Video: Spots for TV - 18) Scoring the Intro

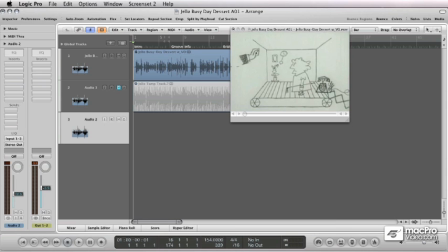0:03 Are you ready to pump up the anxiety a bit? Well, there's a lot visually in this beginning section that we can add sound design to.
Oh, what a busy day! It's almost dinner time and it's too late to make dessert. Wait, it's not. Why don't we add something for the baby?
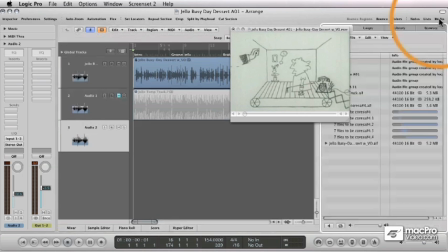0:21 Let's go to the Apple Loop browser, which actually has an entire effects category that we can use to find our sound design elements. So I'll search for baby and see what comes up. Let's take a listen to a couple of these to find which one works best.
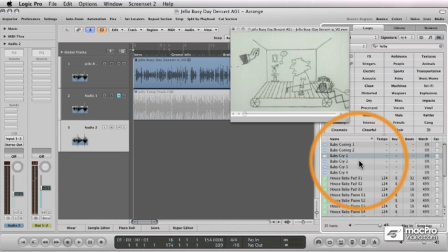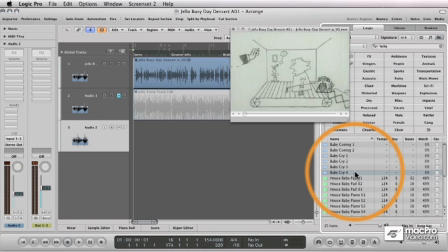0:56 Well, I think any of these can work, but the baby in Baby Cry 1 sounds pretty upset,
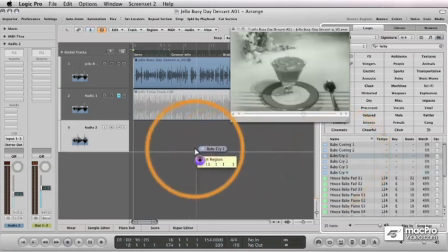1:02 so let's take that one and drag it into our track.
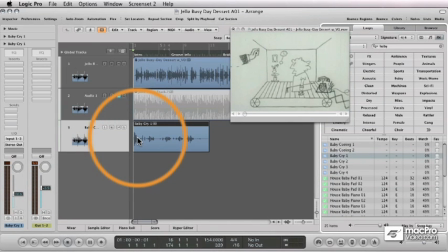1:08 As we watch the picture, notice where the baby visually appears.
Oh, what a busy day! Oh, what a busy...
Well, we have our baby cry effect starting on bar 1, beat 1, but visually, it appears slightly later than that.
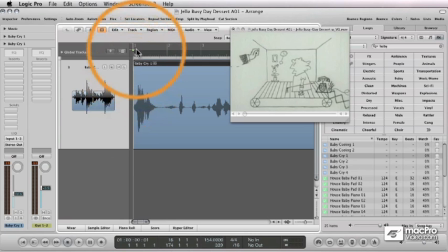1:25 So I'm going to move the playhead around a little and see if I can find the exact point where that comes in. So it kind of fades up into it. It kind of looks like the audio waveform fades up to a peak itself.
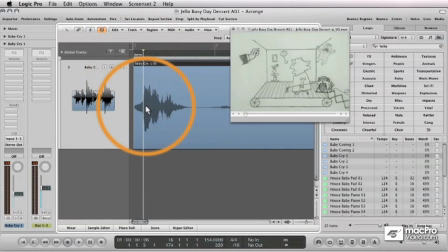1:42 So we'll place the beginning of the waveform to coincide with the visual fade up. Now let's play the track.
Oh, what a busy day!
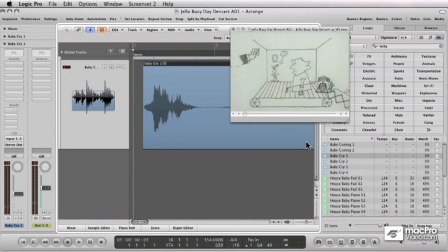1:58 Oh, what a busy day!
Now that you see how the basic process works for placing your sound design elements, I'm going to go ahead and bring in a bunch of other sounds to coincide with what's going on in the picture. So I'll bring in a telephone ring,
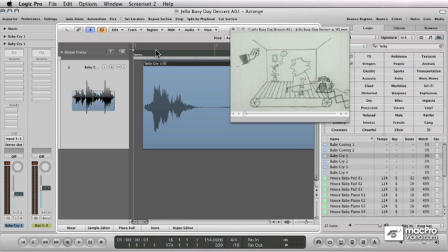2:11 a clock ticking, a man knocking on the door, and pots and pans, which come into the picture a second or two later. It looks like the mother is walking on some type of conveyor belt, so I'll bring that in as well.
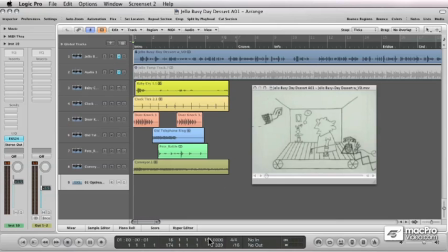2:28 I've gone ahead and added all the sound effects I want in at the beginning. I've used the conveyor belt as kind of an underlying sound, or bed, for the rest of the effects to sit on top of. Let's listen to what this sounds like.
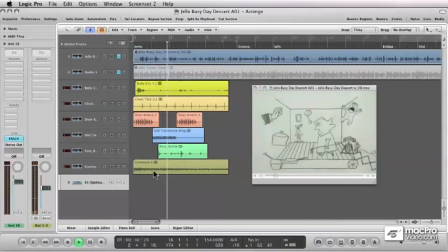I've spread some of the elements out, like the telephone and the pots and pans, so that not everything is playing at the exact same time.
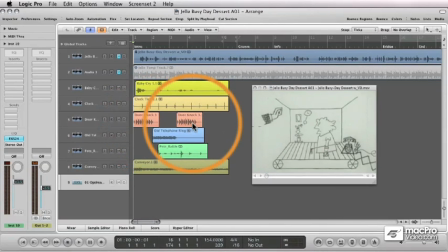2:56 I've also copied and pasted the door knock sound, so it plays twice to emphasize the anxiety and tension. Let's give it one more quick listen.
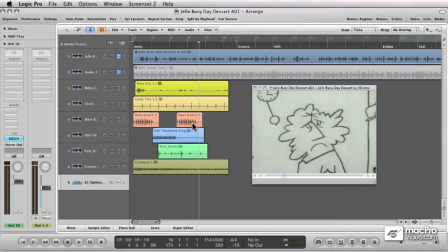3:12 Now, they suggested in the brief the possibility of adding some musical element to the beginning as well. There's kind of a lot going on here already, so whatever we do shouldn't be too busy. I thought about adding an acoustic bass that could set a tone underneath the voiceover and sound design.
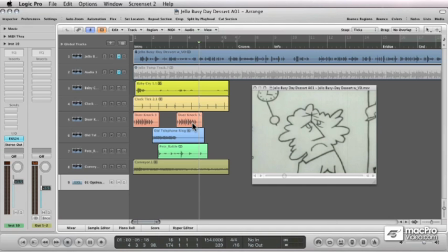3:29 Since the main groove of the piece will be in A major, we'll set our bass part in A minor so that when A major comes, we'll really feel a shift in mood. Even though we're going to work in A minor though, I think I'm going to avoid using the minor third, which is a C, and stick to the root, the fifth, and flat seventh notes.
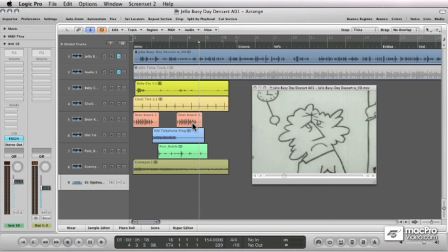3:47 The minor tonality will be implied. Using the minor third might create too much of a sad atmosphere, rather than simply an anxious one. So I'll keep the tonality a bit more ambiguous.
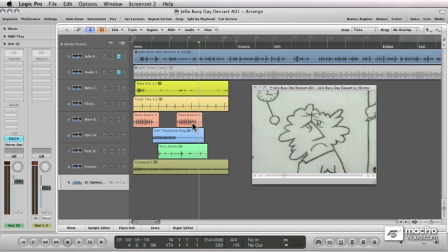4:01 I think the acoustic bass sound will work well here, because its lower range will stay out of the way of the voiceover and sound effects. A synth bass or electronic bass sound I think would be out of character.